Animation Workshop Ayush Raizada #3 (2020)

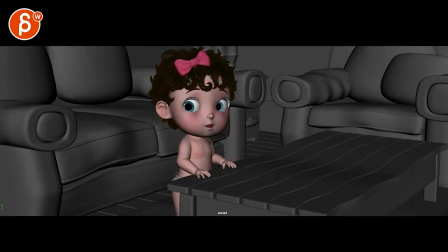0:04 All righty, let's take a look at the shot in full and what's gonna happen if I don't brush my teeth will fall out They're gonna fall out anyway I'm only three and what That's super cute.
All right in your email you're saying here.
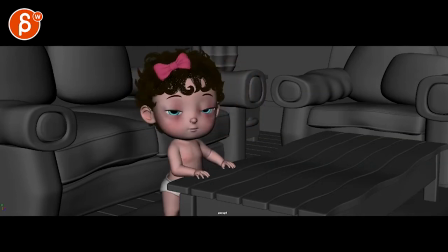0:21 There are small things you need to work on like hand sliding on the table. All right Tongue and finger animation.
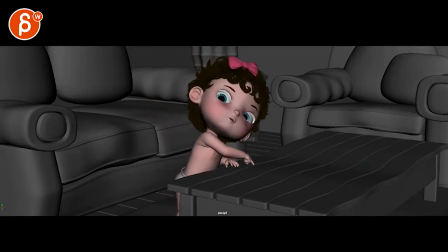0:28 All right apart from that.
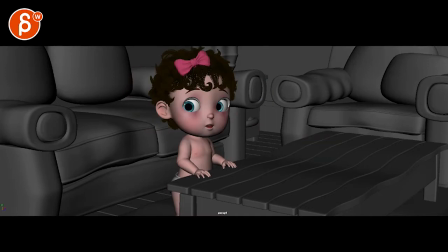0:30 Let's check out the details there's some things that I notice in terms of speed even this that head turn to the left here it's
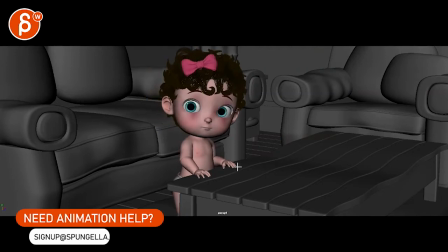0:46 just to me a tad fast it's probably also because if you track the nose for
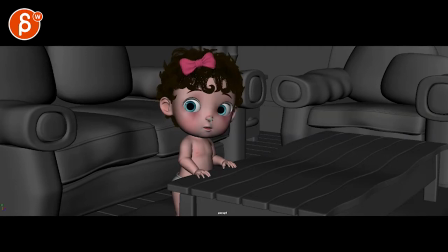0:53 your for your arcs I was gonna say arcs and then i coughed here see that you're starting in an arc like this and then you go straight up and it seems like this is on the linear key right there and
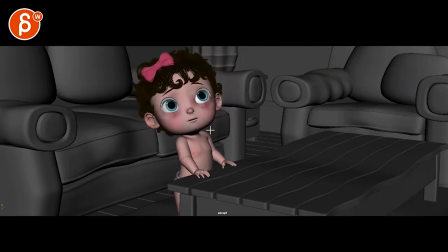1:08 it might just be that how quickly you get into this uh still check out your arc it goes kind of straight up and then flattens out fairly fast that's just it's a picky one but that one just a little bit this one for sure for sure
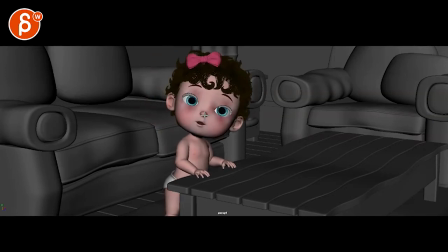1:27 subjectively for sure but it's the same thing again track your nose right there you're starting to go down and then you have a very fast pop to the left here with a nice
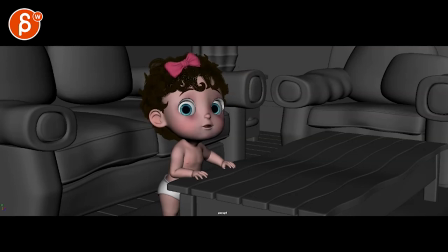1:38 arc but it's just that moment that just feels slightly fast it's also because i'm reacting to this massive head and tiny body and something so big it feels like it's gonna ease out of that a bit more to get to that speed because if i look at the rest of the animation anyway
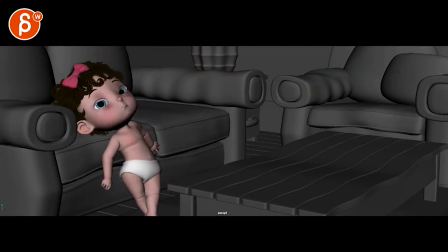1:57 well anyway it's not super snappy
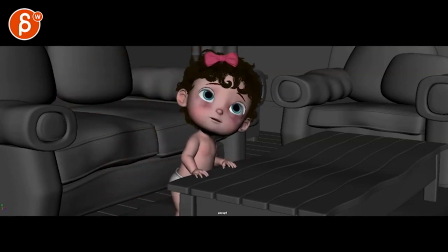2:02 it's not photoreal either you're kind of in the middle and that's why that just feels ever so slightly fast i don't watch right once you get to here i think
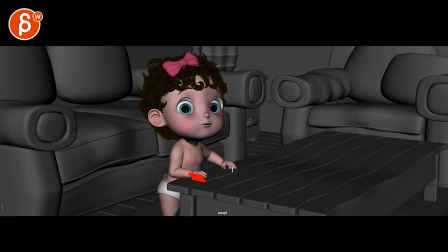2:13 what happens here is that i think because you have your hands on the table that you probably have ik arms so watch out for that you got a very very straight path up here with no arc and then you can probably also play this silhouette a bit more where i see a slight upper arm there for something
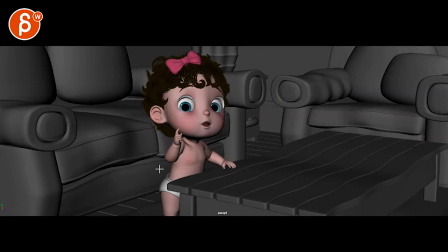2:32 that it's a clean ish silhouette but once you get to here you have that bend straight to camera and that could be you know a bit lower with the arm you can use that negative space here between this and this so it's not overlapping with the face i think i would work on that a bit more
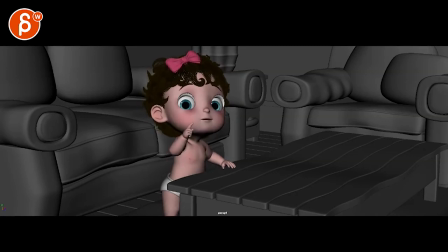2:50 also the spacing how it goes back it goes up stop in this way you can maybe pull it back maybe it kind of slides and pulls it back for an arc like that potentially
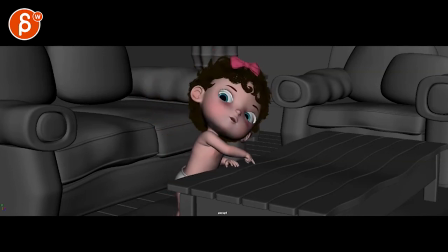it's hard to see i do see a deformation there but just make sure you really engage the shoulder